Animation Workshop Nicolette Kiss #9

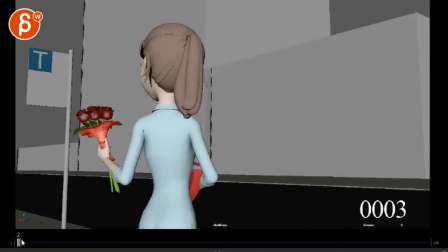4s
All righty, so you have two versions with the cars and yeah, I think taking this guy out is totally fine
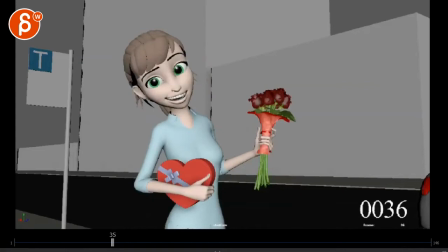14s
because there is no sound but a first car, so it's a bit weird and you wouldn't want someone overpowering this, so I'm totally fine. Taking this out, let's go to this version.
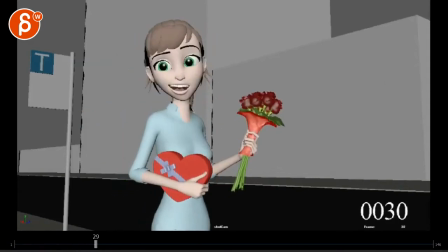28s
Take down the sound.
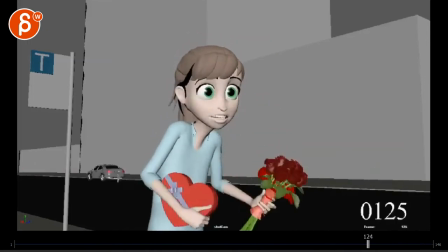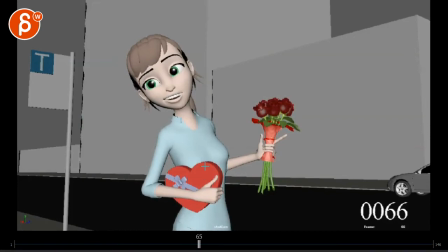37s
Now, you're mentioning that you want to take out the steps because of opposing motions and everything.
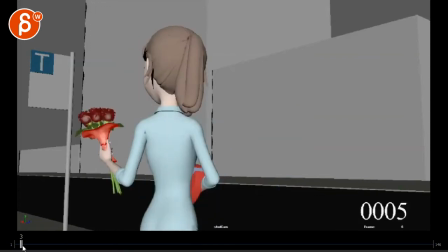43s
That's totally fine. I can totally see why you would do that. Personally, of course, I would say it would still be good.
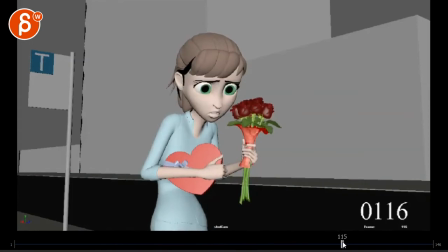50s
I would still add it, but I can totally see why you don't want to do it. I would just be something... I would just think about that for your next shot.
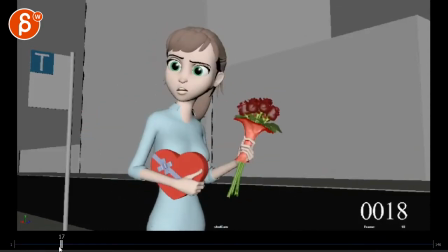57s
Maybe something you can incorporate into your planning. but the way you also have it is that because of this turn there is just a bit of a movement there that
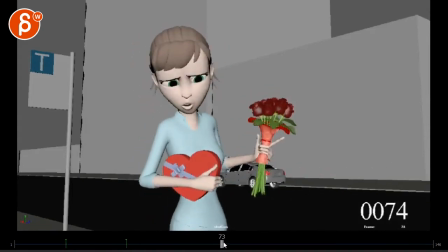66s
gives us more movement here then you go back this way
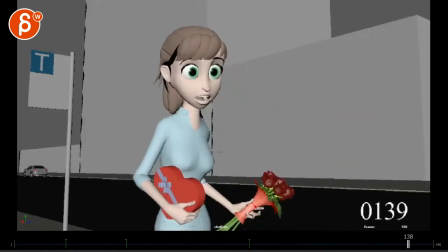70s
and straighten up so i think there's still enough movement and contrast it would be cool to see you know i'm just curious to see how because you're really really good at animating how you would incorporate those um
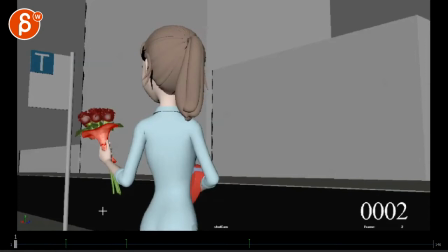82s
those steps but totally understand that you want to potentially do that for another time or not at all totally fine as well
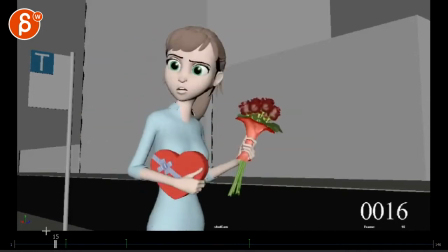91s
it's a great job though i have to say like your finger detail if you do a big turn like this you might for
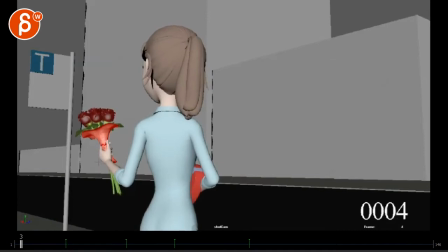101s
polish um consider things where if she turns she's going to tense up muscles are firing for that turn a little bit of a detailed polishing could then tighten the grip here not to kind of squeeze out those flowers, but you would tighten here as an anticipation.
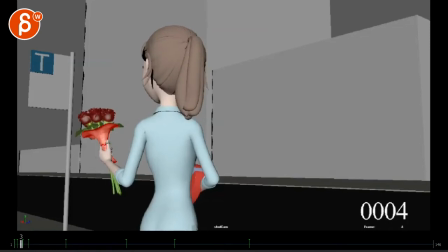117s
You could almost relax the fingers, meaning in a relaxed pose, you can see a bit more of the fingers, then tighten them into something like this. You might also have a little bit of, and I know this is super picky because it's so fast,
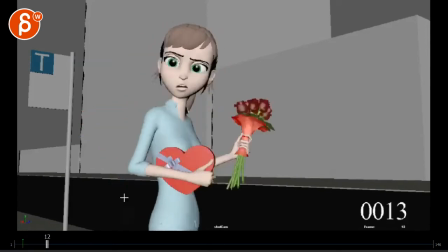132s
but maybe a potential bit of tightening of shoulders just a bit so it doesn't feel like it's just the root turning.
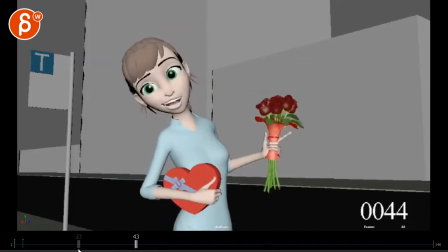138s
I don't think I do that. But it's a nice stop.
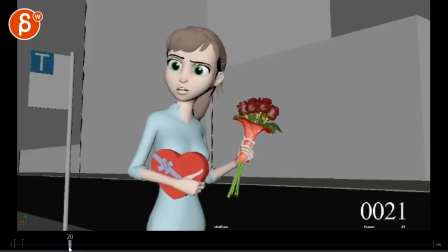143s
So that's just enough body movement through here. You could of course also say, well what if there's a bit more tense stuff here and then when she stops,
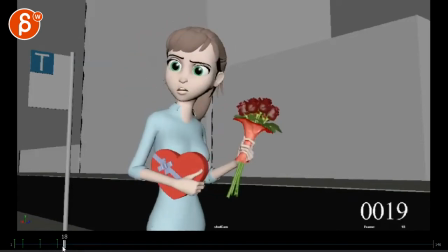157s
she wants to hold on to this as she turns and when she's done here, they could relax a little bit. Nothing, you know, again, nothing crazy where the thumb goes here and the fingers go out. Just something subtle since we are in the polish phase.
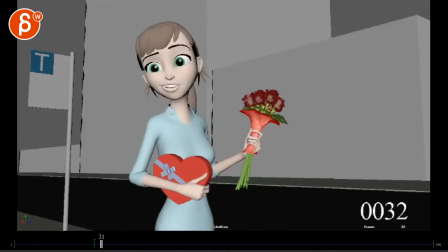172s
same thing here so you don't want to have just the pose that never really changes except for here which is good if you are taking out
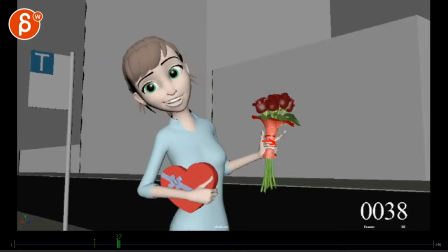180s
this finger though i would relax that one as well so it doesn't feel like it's such a separated finger move so there's also a bit influence some influence on the surrounding fingers so as you relax the top grip it would relax the middle finger as well
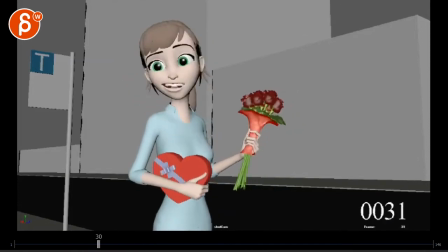198s
and it seems like this is an IK arm right
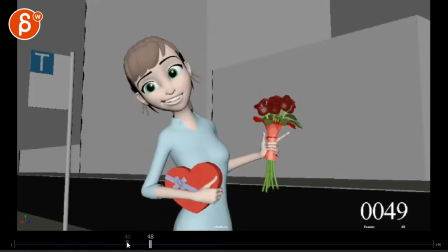202s
just has an ever so slight feel of disconnected wrist during this move here this is super
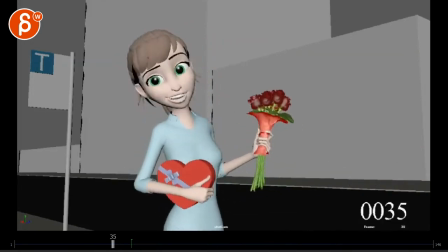214s
picky and it might not be might just be the weights right there
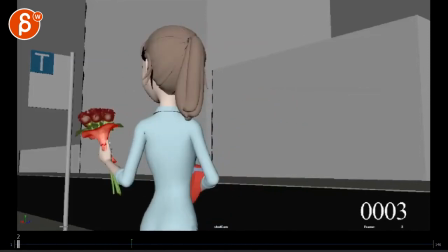219s
it's not something that stood out on the first viewing again I'm just going frame by frame because I'm picky
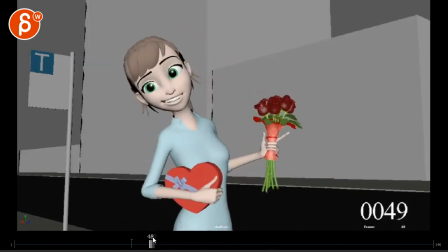223s
you're also paying for this so I want to give you as much
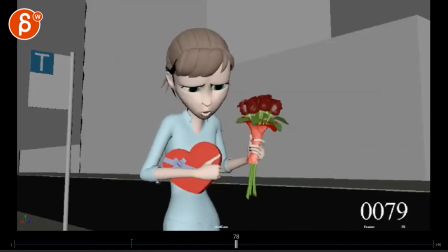228s
information as possible and of course it's totally up to you to see what you want to do with this and going back to your finger again if you do a big move through here some
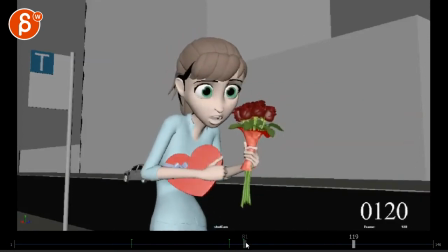235s
surrounding animation on there so it doesn't feel so separated even here when she goes oh and she has the realization I think you have something in the finger here I think you could push that a bit more since it's Such a big move.